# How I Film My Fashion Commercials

What is up? It's some dude named Devs, and I'm taking you guys behind the scenes on my fashion shoots. Check it out.
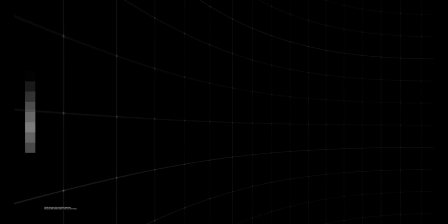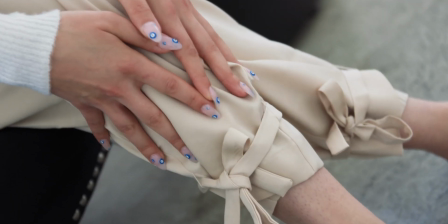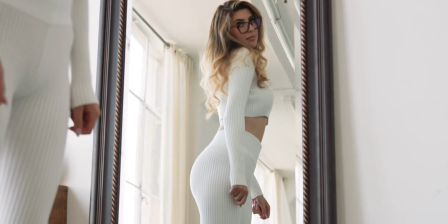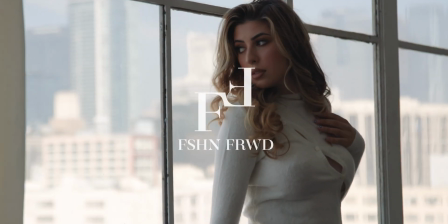Alright, so there's a few things I like to do in pre-production that will help my shoot day and my post-production run smooth. I look at the mood, the location, the audio, the lighting, the color, the music, and finally my shot list. Pretty much I like to understand all these things and talk it over with the client before shoot day. So I start off with the mood. I ask the client, alright, so what do you want? Do you want this to be a street style shoot, a high fashion shoot? Something like that. For this specific client, they wanted more high-end because that's the tier that she's in terms of marketing or in terms of her clientele. It's very, I asked her for a price range, so I think her pieces were around $50 to $80, and some of them range even higher, but not below that 50 mark, which now great, I have a better idea of this. And then I asked them, okay, what location do you have in mind? When scouting a location, I really key in on the lights, if it's outdoors or indoors.
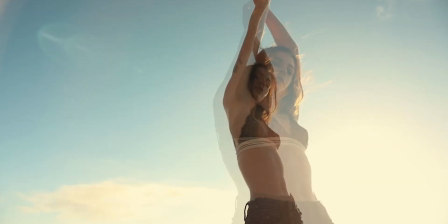87s
If it's outdoors, I go back to the mood. What are they trying to go for? Do they want the harsh shadows at high noon, or do they want that sunset look? In this case, for this client, we wanted a studio shoot. So when scouting for a location, you really want to make sure the location really emphasizes the brand's image,
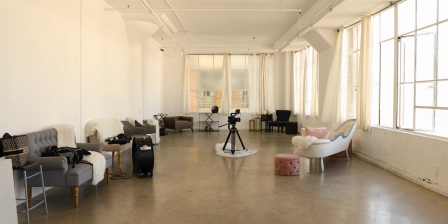105s
and it really goes hand in hand with the clothing that they're wearing. So now when looking at the location, you really want to figure out the lighting in there.
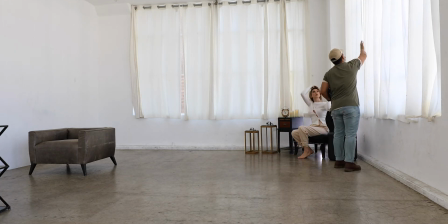113s
Is it naturally lit? How big are the windows? Can we flag off the windows? And for this commercial, we actually shot this whole thing pretty much with natural light with some nan lights,
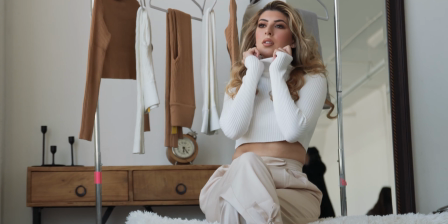125s
my little tube lights, to really emphasize certain areas or eliminate shadows. Alright, so I set up the set here.
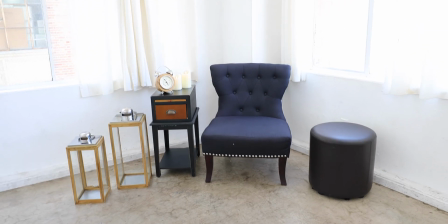132s
Kind of made everything like in a small diagonal, like a V formation.
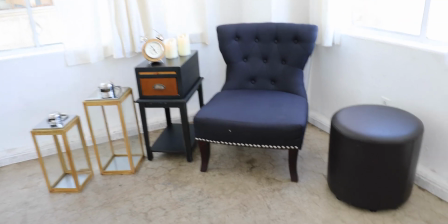137s
So pretty much it has my center point right there. And then I added my nan lights in the back.
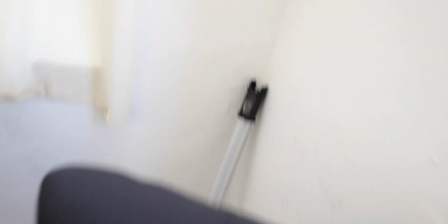144s
So this will give it an extra light. So it's not too shadowy in the background.
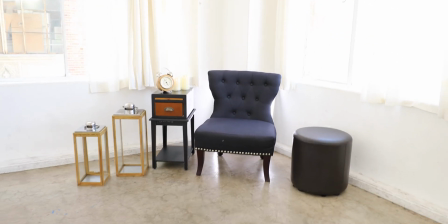150s
It really cleans it up a lot nicer. So that's with it on.
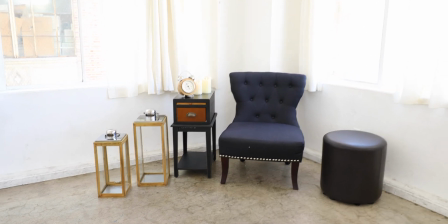155s
This is with it off. So this is what that shot looks like. Thirdly, you want to look into audio. Do we need audio from the client? Some commercials, you have them speak into certain things. For this one particularly, we didn't use any audio. We kind of just focused really on sound design and the music. But always take that consideration, because when you're filming someone, you want to see, okay, am I laving them up? Am I doing a boom mic? How much reverb am I getting out of the room? Do I need to bring a sound blanket? So little things like that. I know that's a lot to think about right now, but maybe I'll do another video on sound. So next I go through color palettes. Color palettes are really key.
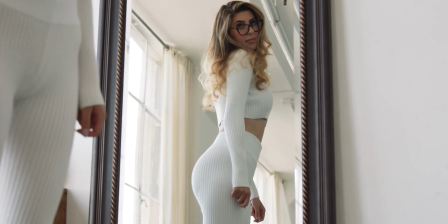198s
You basically want to see the clothing that you're working with and figure out complementary colors that allows that clothing to pop.
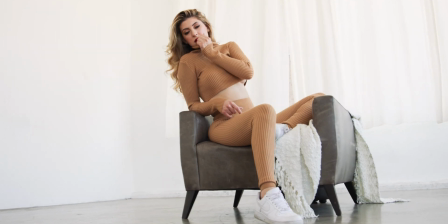206s
But keep in mind, it has to be within the main mood and theme of the whole video. So for example, if you're outside and you're shooting, a black shirt, you wouldn't want to put a black shirt in front of a black background unless that's the mood.
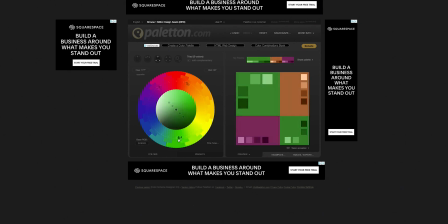223s
I personally use a website called Peloton. It's a great website to really understand color palettes and get an overall color scheme for your film.
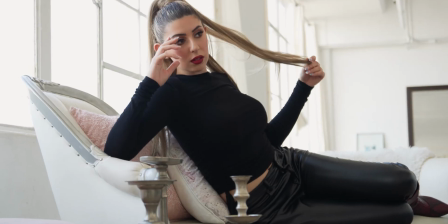231s
For this one particularly, we went for a nude. It was more muted, more neutral, very higher end. And then after that, I go through music. Music is key. I personally use Artlist.
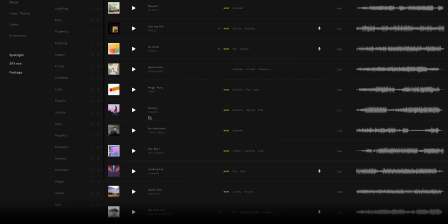245s
I recommend it. Music on there is amazing.